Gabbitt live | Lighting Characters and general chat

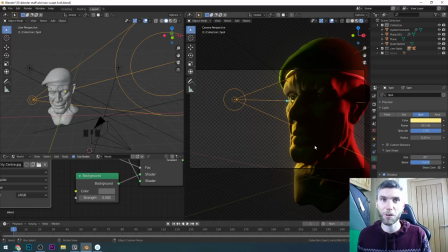2981s
And maybe you could, in fact, set up without lights with a Fresnel emission node. Interesting. Okay, so what was I saying? Oh yes, so I'm thinking of films like Apocalypse Now, where they really went to town with lighting, and those people that really experiment with lighting,
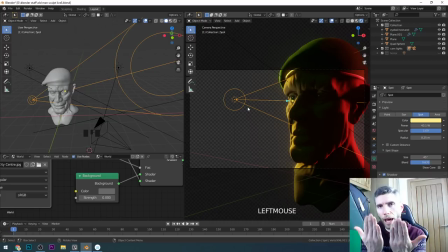2999s
they'll use what are called flags. So they light through, sometimes called cookies as well. I think maybe that's what CG Cookie is named after, actually. So they put a sort of a cutout, a cookie cutout, in front of the light. So light will only pass through certain areas. And then you've got sort of dappled light, bits of light on the object.
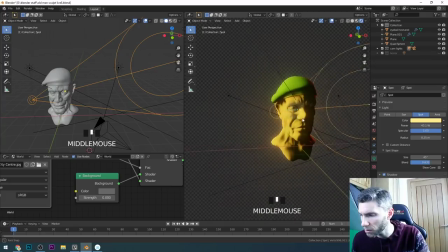3018s
So that's what I'm doing here with this, although it seems to be spilling all over the place. Why is that so bright? Is it this one? Well, that's on 50. Maybe that's a little bit too much. And I don't know about the yellow, shall we?
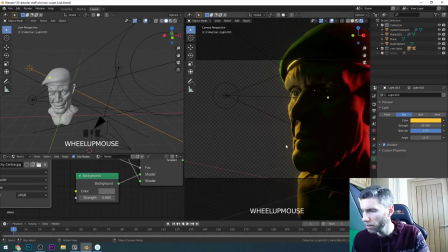3032s
Let's go back to the camera view. There. Let's just have a look at the blue again. I don't know. I feel like the blue is... It gives it that nighttime feel, doesn't it? That blue. We could even have two backlights over here to give the... because we're thinking of apocalyptic. So we've got this sort of red with this light.
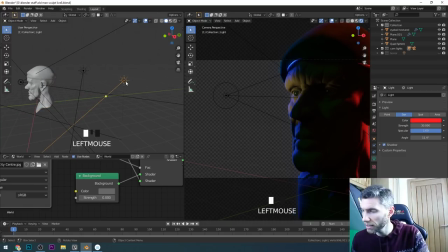3050s
But can we angle that one down there, give it some red there, and then Shift D, and then give this one a yellow. Can you see that? That looks like flames. Oh yes. Oh, look at that. Having some fun now, aren't we? Look at that. Oh yes. Don't you know?
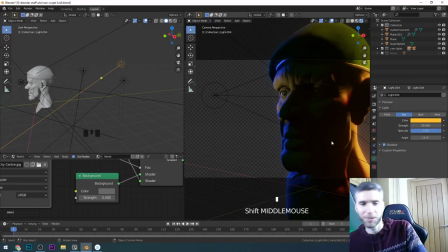3068s
Sorry, starting to go stupid. That's what I tend to start doing after a while of talking to the camera. It's almost like I'm talking to myself, but I'm sort of seeing you all here. It's lovely. Will you possibly do a future tutorial on this new stylized asset workflow, diffuse normal maps?
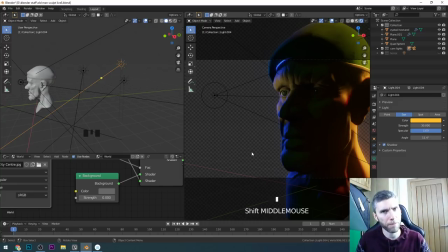3086s
Yes, that's what I was doing with my Spartan Warrior, but I'd like to go on and do another one of those, definitely. I've done a dinosaur one, that's more recent as well. It's got sort of that workflow, but it's got the normal maps with hand-painted techniques.
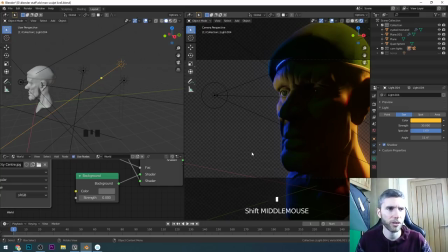3103s
So yes, I would like to do more of that, because I think that's what the game industry is using a lot of, so yes. Add a volume that is only affected by the blue light. Might give a nice effect.
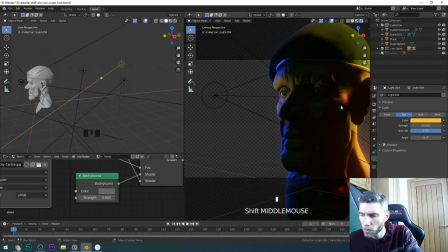3118s
That's an interesting thought. I'm not sure whether that would work or not. I'll look into that in a second. That could be fun. This isn't low poly. I'm talking about the low poly in general. Not sure. Love the low poly style. Yes. Oh, Dylan, yes. I'm a big fan of low poly. There's a lot of skill goes into low poly that people don't realise when they first start.
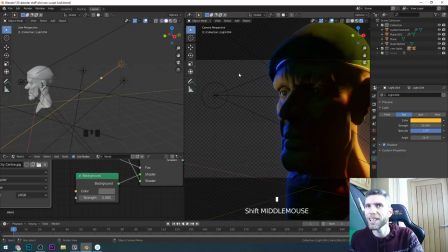3137s
And it's a nice place to start. But to get things looking really cool, you need that sort of artistic skill to be able to break models down in that way. Anyway, why have I got this light here? So this is to simulate a flag, in a sense.
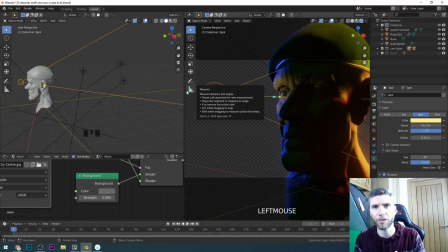3152s
Often in post, so in something like Nuke or After Effects, they sort of take the eyes and they just brighten them a bit, especially if it's at night. So you can sort of see the face and it's got that focus right on the eyes. So using a spotlight like this, oh, I'll come out of camera mode, do it over here instead.
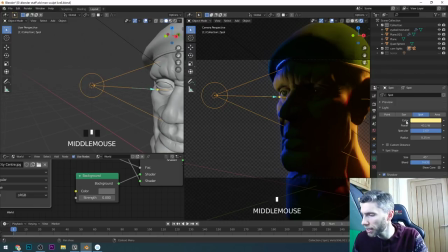3167s
Let's zoom in on that. So you can see this spotlight, and spotlights are great because, again, you've got this sort of, you can focus them like this.
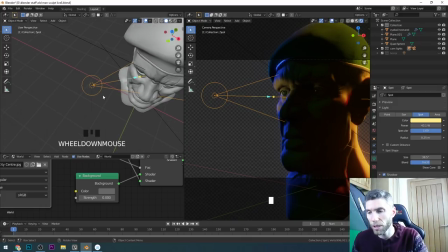3176s
So I could focus this one here. I could even be naughty and have, and this is the great thing about 3D. We can put lights in the scene where you just wouldn't be able to in real life.
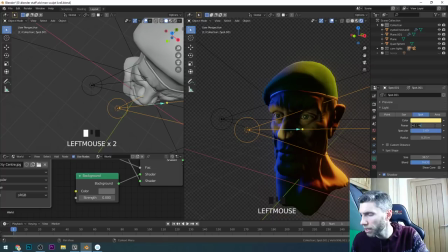3185s
So it's got this sort of really interesting look now. I'll bring this one down. This is at 41 watts, which is quite low for a light really, but it is very close to his face. And that's what's called the inverse square law. The closer you are to the object, the brighter it is. The closer your light is, the closer you are to the light, that's what I'm trying to say.
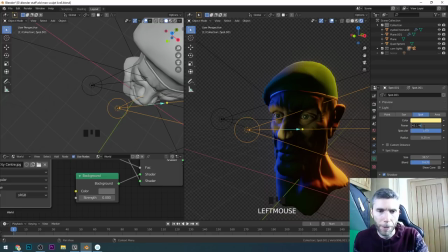3205s
So the light seems brighter the closer it is to the object. And it the more distance, so it's the inverse square or something like that, I don't know. I always try and sound smart when I say inverse square law. Let's put this on 20 and bring it across to the other eye. So it's the same angle, but it's just giving that eye a bit of more of a glow.
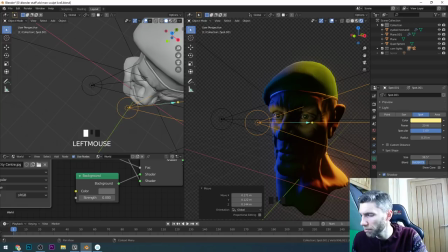3225s
And let's bring the blend. Do we want the blend up? Let's have a look.